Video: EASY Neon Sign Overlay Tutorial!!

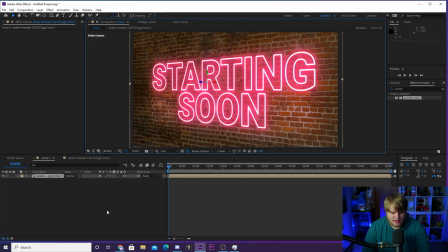Back into comp one, you can see how amazing it's already looking. And like I said, this is actually an animated look. The saber is not just a static neon or static fire or static smoke. It's actually animating a little bit. And you can actually cause it to flicker a little bit too if you wanted to.
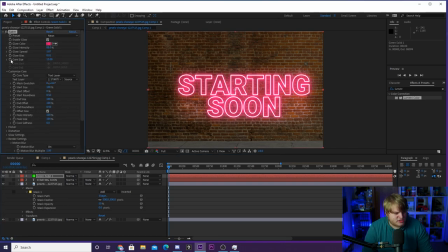So if we go back into the green solid here, you can mess around with like the glow intensity, the glow spread, the glow bias, or the glow core size to get a bit of a flicker look going on. Or if we kind of zoom in down here and we play it forward a little bit, and then maybe like right here, we take the enable glow here, and we're going to set a keyframe to turn that off.
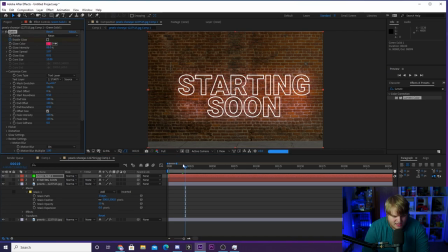And then we're going to move forward maybe a couple frames like this, and then we're going to enable the glow again.
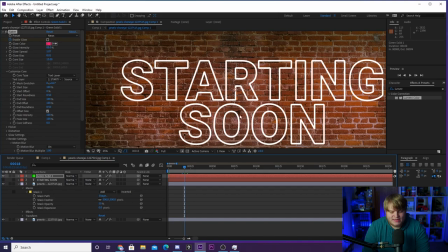So as you can see, we've now got this flicker look, and it creates this white outline when the glow is not on, which is kind of similar to a neon sign, because you've got the white tubes there even when the neon's not on. You've still got the sign there, it's just not lit up. So if we play through that in the comp one, you can see what the flicker looks like.
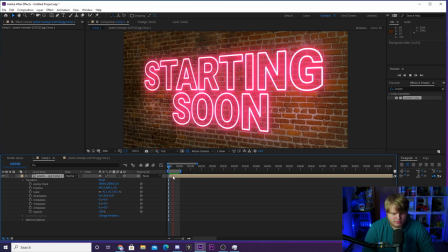So as you can see, now that we're rendered through, a little bit of a flicker going on, where whenever the glow comes off, you still leave behind the white tubes behind like there would be a sign.
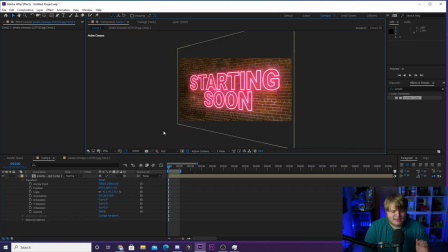But don't forget that it doesn't need to be a neon sign. This already looks incredible and would be an awesome starting soon screen if you put your socials down at the bottom and then maybe your name up here. You could even put your name above the starting soon made into the neon as well. But don't forget, you're just using Saber.
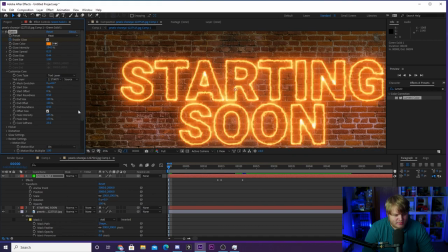It doesn't need to be a neon sign. You can come in here and easily change this from neon to heat, and then immediately you have a fire sign.
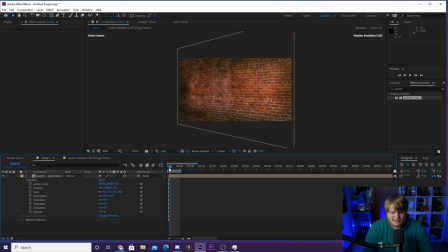You can have a sign made out of fire that is doing the exact same thing as the neon sign, and this is flickering just like firewood if you play through it. It is a really cool effect using Saber, and I know I've covered it before, but usually I cover it to create webcam borders or something, but I wanted to show you guys really quickly in a video that you could apply this to a text layer super easily,
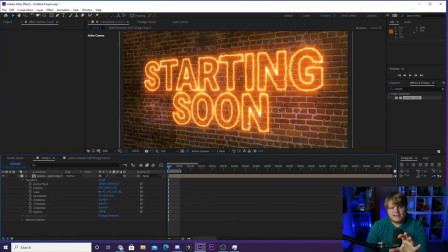and you can place it on background.
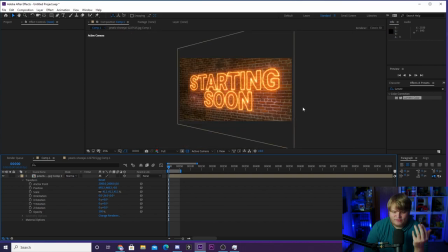So this brick wall is adding to the realism and making it look like there is just a fire starting soon sitting on this brick wall, but you guys can get creative with it. You can do whatever you want. Saber is amazing. Highly recommend it. Check out the link in the description to download Saber and get to creating some awesome stuff like this. If you guys make something amazing, like you create a firewall or a neon wall and put it on something cool, you could even take a picture of your stream room. Think about this for a minute. You could take a photo of your stream room and you could put the neon sign on the wall of your own stream room inside of After Effects this simply. If you create something cool like that, let me know down in the comments and maybe post it to me on Twitter or post it in the Discord. There's a link in the description to my Discord in every single video description, but I hope you guys enjoyed this video. Get creative with some Saber, and I will see you in the next one.